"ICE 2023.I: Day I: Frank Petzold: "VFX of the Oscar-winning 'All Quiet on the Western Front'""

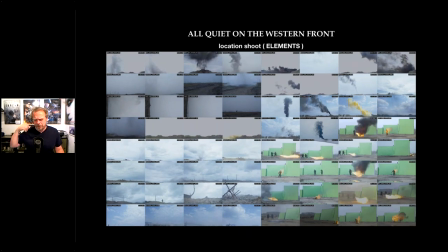I didn't want to, you know, spend time in experimenting doing this in the machine. The same goes for burning people. Of course, that goes with the flamethrowers. We sometimes just use it for reference.
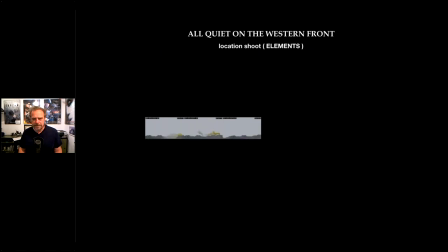Because one thing you will notice in VFX is that, of course, if you sit in the dark all day long,
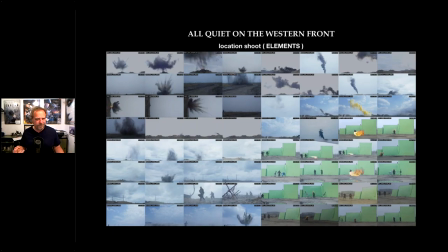you can do all the simulations, but you don't really know how it looks like because you've never seen it yourself. So, you know, it's always useful, that stuff, whether you use the elements or not, but at least you know how the stuff should look like.
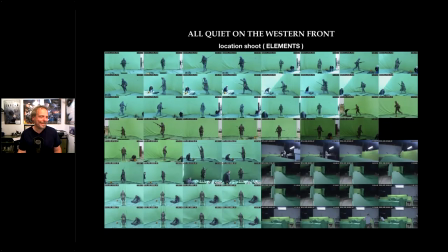That's my favorite. Running soldiers. Again, I didn't want to animate them, although we did scan soldiers just in case, because you never know. But the trick that I usually do is I set up
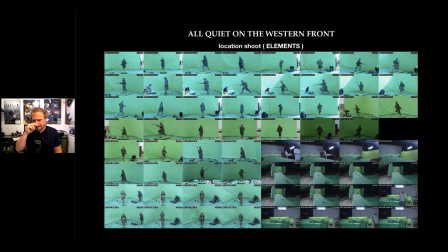the 3 to 6 cameras in different angles on this little outdoor green screen stage, and then ask production to buy me a couple of treadmills, which is always funny to see their faces when they hear that.
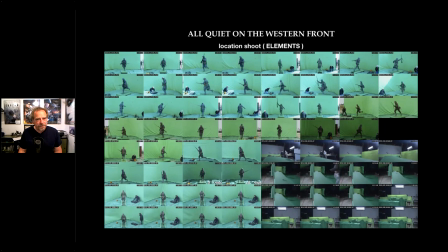And you paint them green. And then every time I had stunt actors free up, I would call them over and we'd just shoot tons of material of just them running.
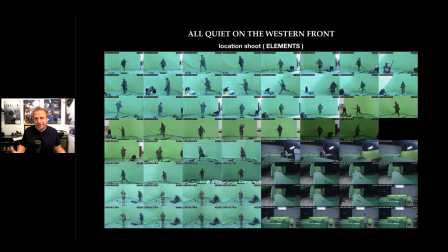And every stunt guy came up with their own little way of, you know, charging or shooting while running, which probably nobody would do, but it just looks so much more dynamic. And you don't have to analyze it, whether it looks real or not, it's real.
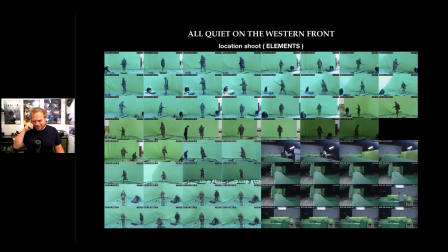The same thing goes at the lower right. You see a bunch of rats. There's three shots in the movie where rats are fleeing because they're the first to sense the approaching tanks.
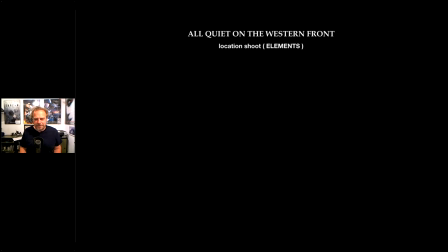Of course, you can animate a rat. Pretty much every CG shop has a rat laying around.
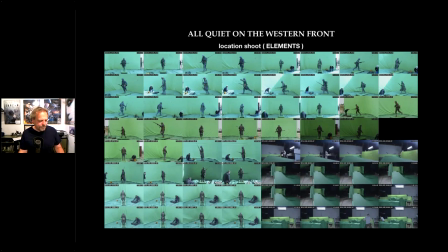But I had a free stage while we were shooting the train car interiors. Next door there was an empty stage, so I just invited a few rats
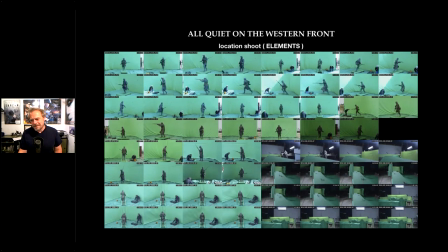to just shoot them, and it was so much easier. And again, you get stuff that you didn't even think about. There's one rat doing something crazy, the other one stops and then freaks out. There's also some scenes where rats are feeding on a corpse.
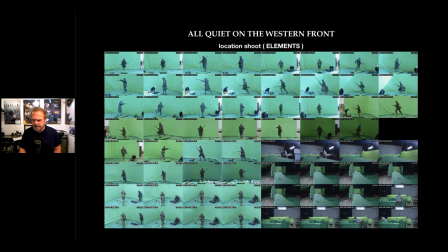So I just took a dummy, dressed him in green, and then we put rats on it. I think we lost a couple of rats because the door was open in the studio. Hugely helpful. If you have the time on set and if you have a willing producer, shoot elements. They're great.
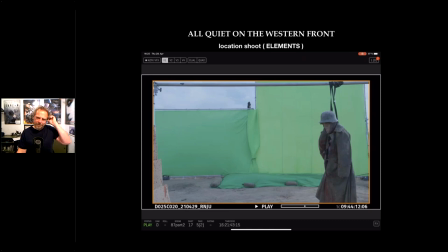Same goes for even, you know, sometimes you can't use them really, but use them for reference. There's a few shots where soldiers are getting directly hit by a grenade.
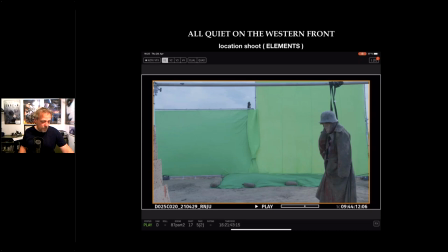How does that look like? Again, you don't want to be too flashy. At the same time, you sort of want to get your head around what actually happens. And the funny thing is, not funny,
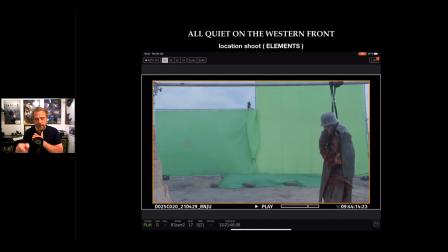but the thing is that this particular take we actually used extracted the middle part because one general is sort of calling to charge and he right away gets blown up.
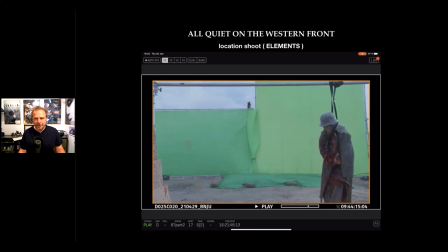So, this, what you see there is just like Ziploc bags with blood. And then usually I ask catering for the leftovers. And you put all kinds of stuff in there. There's rice in there and vegetables and all. Of course, the head and of the dummy and all that you can't use.
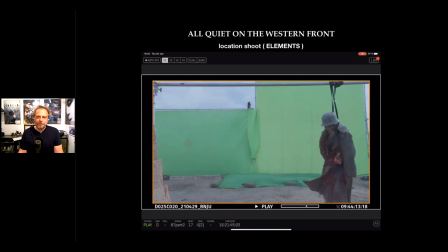But that's all really helpful stuff.